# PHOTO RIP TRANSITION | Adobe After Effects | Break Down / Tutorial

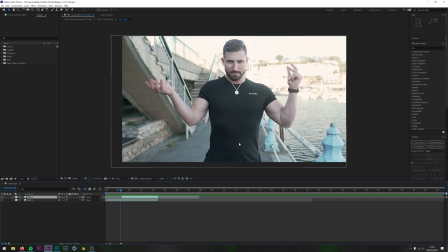Now, the way that I've actually achieved this effect, even though it's not important to this transition, but it's probably worth noting, is the way I've done this is I've locked the camera off on a tripod, and I've just switched this layer off, and I'll just drag this along here, and you'll see he's clicked his fingers and then he's paused.
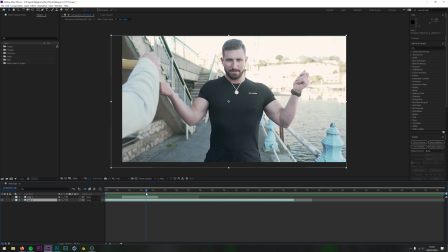He's stopped there as still as he can be. Then I've come into the shot, put the chips in his hand, put the glasses on his face. I've come out of the shot, and then he clicks his fingers again, and then he eats them and he smiles.
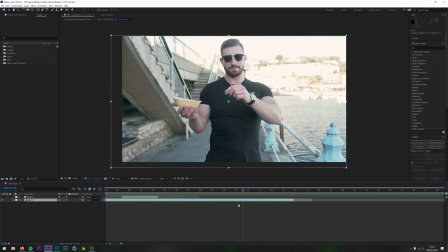What I've done is I've cut the clip here or around there where he's clicking his fingers, and then stuck it on top of this layer here. So then when I switch this layer back on, you'll notice it just looks like it's happening instantaneously.
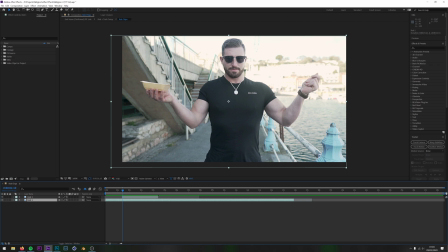Now, this effect is achieved because the camera's off on a tripod and there's nothing moving around in the background. Had there was been, then you would have noticed that hard cut. I mean, there is because he's moving slightly, you know, he's not in the exact same position, but because it's quite quick, it just helps to sell the effect.
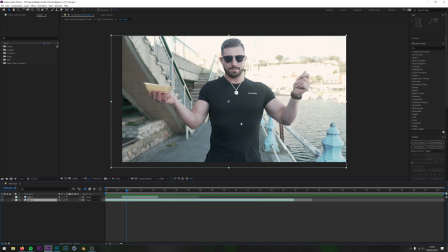The only other thing to note with this actual effect, for me, at least in my instance, was the C was a bit of a pain. What I actually did is I added a mask to this layer, so the C is always the bottom layer.
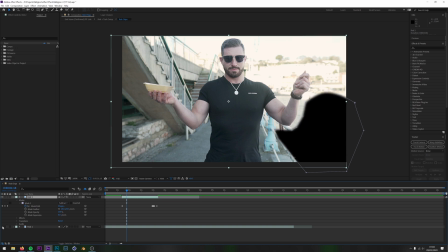And what I mean by that is if I switch this layer off, there's a big hole there because it's using the C from the layer below.
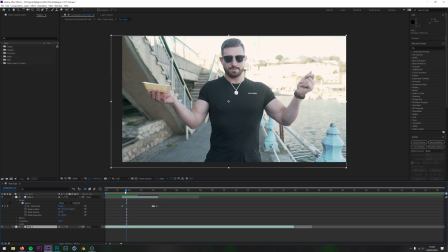Well, if I just switch this mask off quickly and play it back, watch the bottom right hand corner. I'll play it again. There's that hard cut, but with the mask on. And now watch.
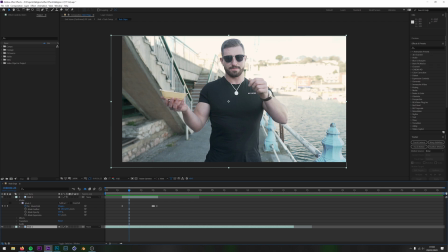It's because obviously the C is changing from one shot to the next, and to try and get them to match up would have been, well, borderline impossible. So there is also as well some birds in the background flying, and there was some buses moving, but because they're so minimal and they're small, you don't notice it.
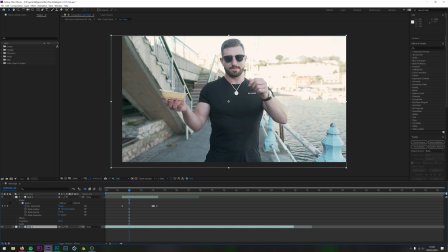But the C was a big one. When I played it back, I just noticed it just looked too hard, the cut, and I knew it was the C that was causing the problem. So a quick mask fixed that, but that wouldn't matter to you because you wouldn't probably be doing it by the C. But just note, if you decide to do this effect, then just remember to note that really.
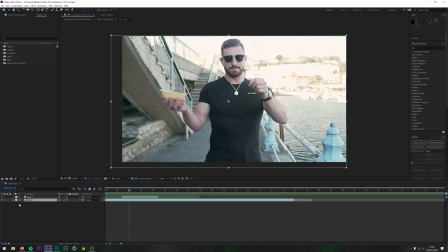Okay, now actually how this effect takes place, or this transition happens, is what I've done is I'll bring this back into here. Now, something to note when you're looking at using a still is
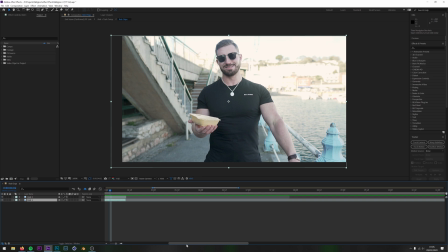you want to find one that's basically going to be the end of your clip. So don't decide to put one, use the still frame here if you decide to carry on using the rest of the clip. So I decided I want him to finish about here.
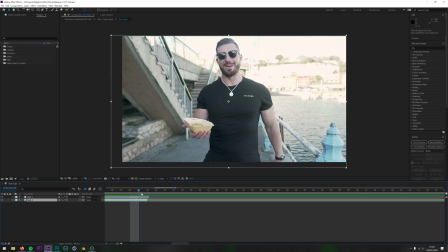Probably not there, but something like that, where he's not pulling a funny face. There you go. I think it was that one I used. So what I did is I took this frame and I printed it out onto photo paper.
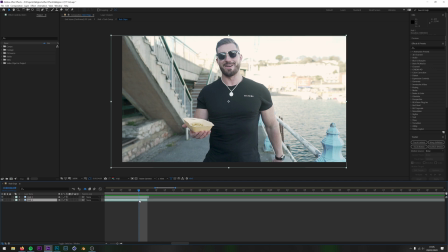So the way you do that is you would firstly mark the frame. So if you hit the star key on your keyboard, you can mark the layer, or if you click off the layer and where the playhead is and then hit the star key, you can mark the composition.
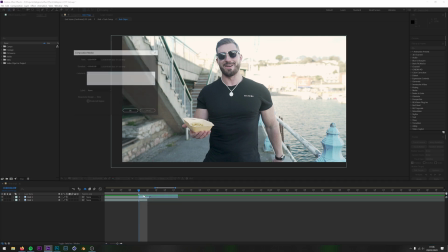And then if you click on that, right click and then settings, you could just write something like there you go. And then that means that you know which frame it is that frame is that you printed. Trust me,
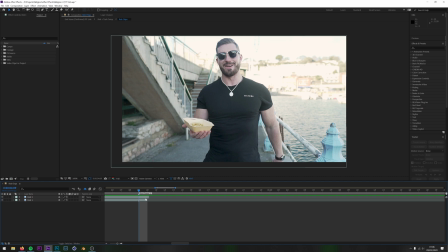this really helps when you've got like a big composition and you might not come back to actually editing this for, I think it took me a good 3 weeks before I got to this scene. Had I not written this down, I wouldn't remember which frame it was I printed
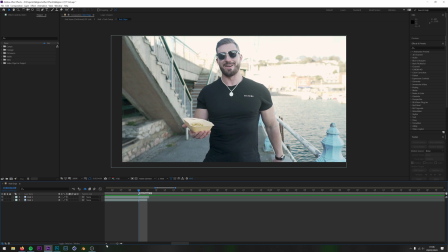off. So always do this. Now the reason why I'm going to be printing, or I'm going to be using both of these layers, is because I've got a mask on one.